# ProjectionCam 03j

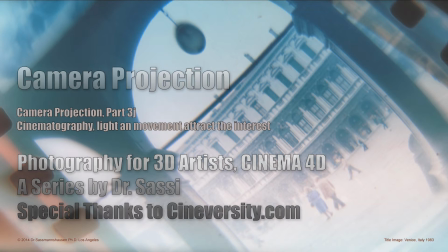(0:00)
This episode is more an advertisement for the cinematography series that I have done,
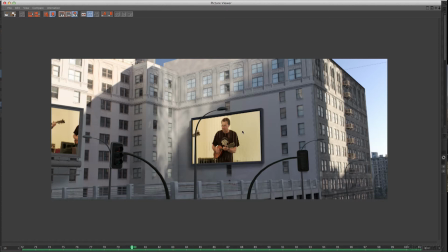(0:04)
and I can't go here into detail with all of that again. That would make no sense and would take too much time. But of course, when we create something like this here, we have to keep in mind that the audience have a certain idea how to watch things.
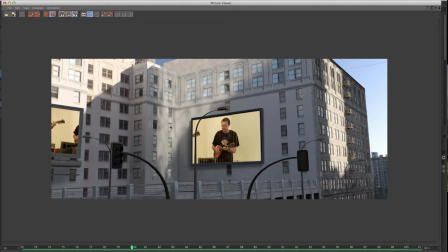(0:23)
And the simplest rule I can break down is whatever moves, whatever is illuminated from now to then will attract the audience eye.
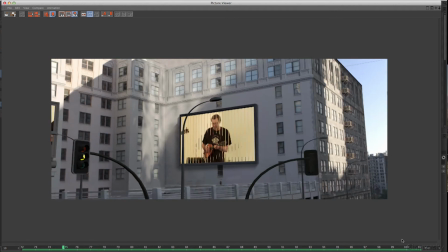(0:35)
And when I let run here this, sorry, only on 10 frames per second for tutorial speed, then you will see here maybe something already. The light here, have you looked to that light here? That's so unimportant for the whole scene, but it takes quite some attention to it.
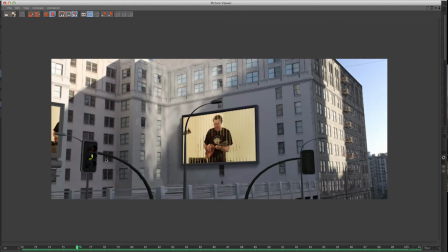(0:53)
When you think that the whole scene is 100%, this here is not even 2% of importance. The whole traffic signs, everything here is just there to give you a spatial feeling here. And to have here just something blinking in the scene attracts really more than needed. So this would be one hint to integrate things like that. Smoking chimneys, rotating billboards, something like that. Everything attracts the eye. So wherever you want to have the audience looking at, you start something like this here, for example.
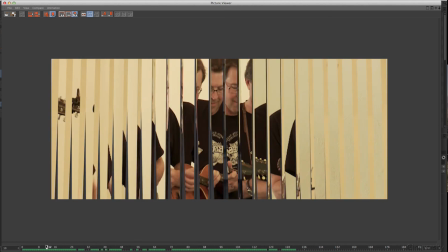(1:33)
This is not from Madonna, even if it looks similar. I think I have done those things when I was a schoolboy, cutting things in pieces.
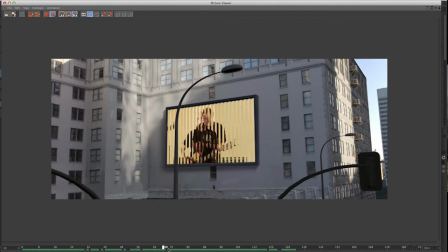(1:42)
And here we have just a billboard, which is not my idea. This is these triangles that flip.
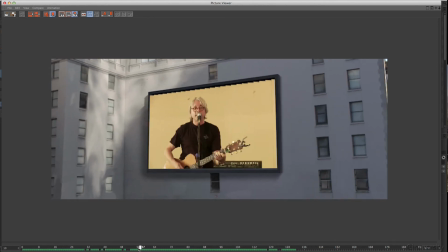(1:49)
And this attracts the eye because there's something that we don't understand in the first tenth of a second.
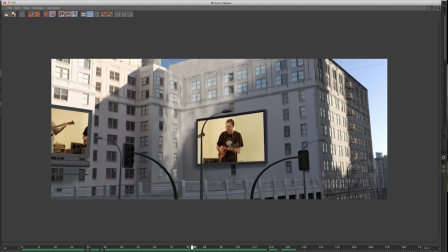(1:55)
So we have to look what happens here. Ah, yeah, okay, I know that. Then we have that blinking eye here, that traffic.
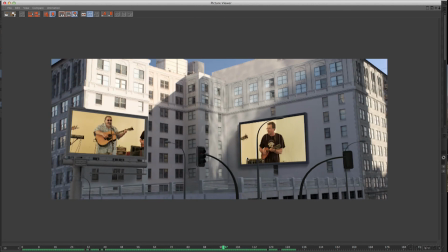(2:02)
If I leave this in, I doubt it highly, but it gives the bridge to this one here. So we go from the movement here to the traffic to this one here.
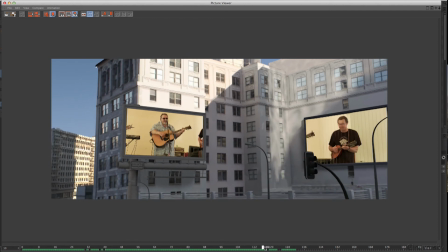(2:13)
And the camera supports this, of course, heavily here.
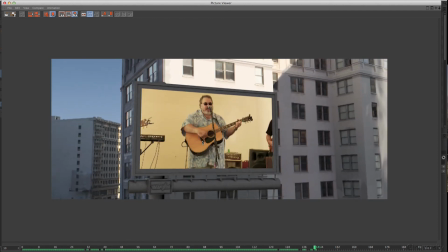(2:17)
We have a little bit here in the background, so we get not bored with the picture by itself.
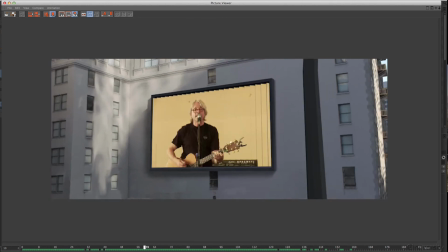(2:23)
And so the whole camera move, even so simple and only in proxy mode here, has already a lot of potential in it, a lot of thought process. And I will improve this, of course. This here is only a proxy. You get my idea. Especially reflections, when they are done too much, too heavy, when there's too much movement in the windows, it might attract even the attention more than anything in the scene. And with that, the impact of the message that you want to send out to the audience, because whatever you do, you deliver information, communication, if you will, or you just push the story forward. It's not just to have something cool in a scene. That would be maybe the lowest thing I can think of in terms of storytelling or cinematography. There's always a reason why we move a camera. There's always a reason why we let something have flashing in a scene.
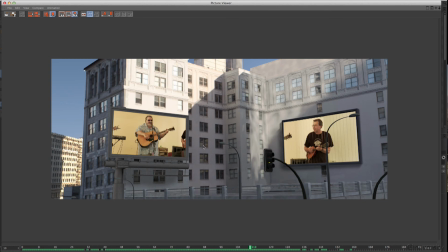(3:20)
It's not that we can, it's to support something. And by the way, when I say support, then we can also unsupport weak areas with that, because we put the attention to some other areas.
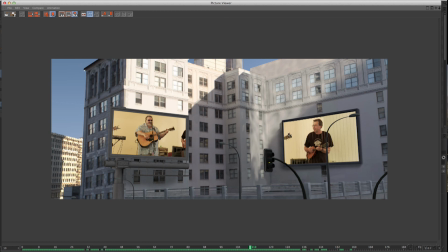(3:36)
And when we lead the eye of the audience from the right to the left with those tricks, and we get the flow inside, and the next cut goes then from a similar point again,
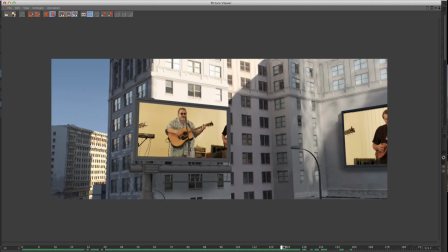(3:48)
we win our audience and we get our communication across. We push the story forward, and that's the whole idea behind this.
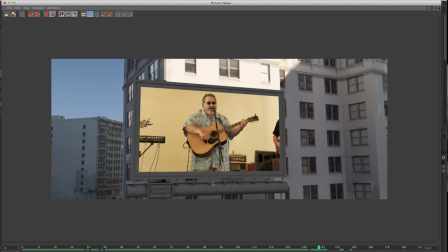(3:56)
It's not just because I can move the camera from one billboard to the next.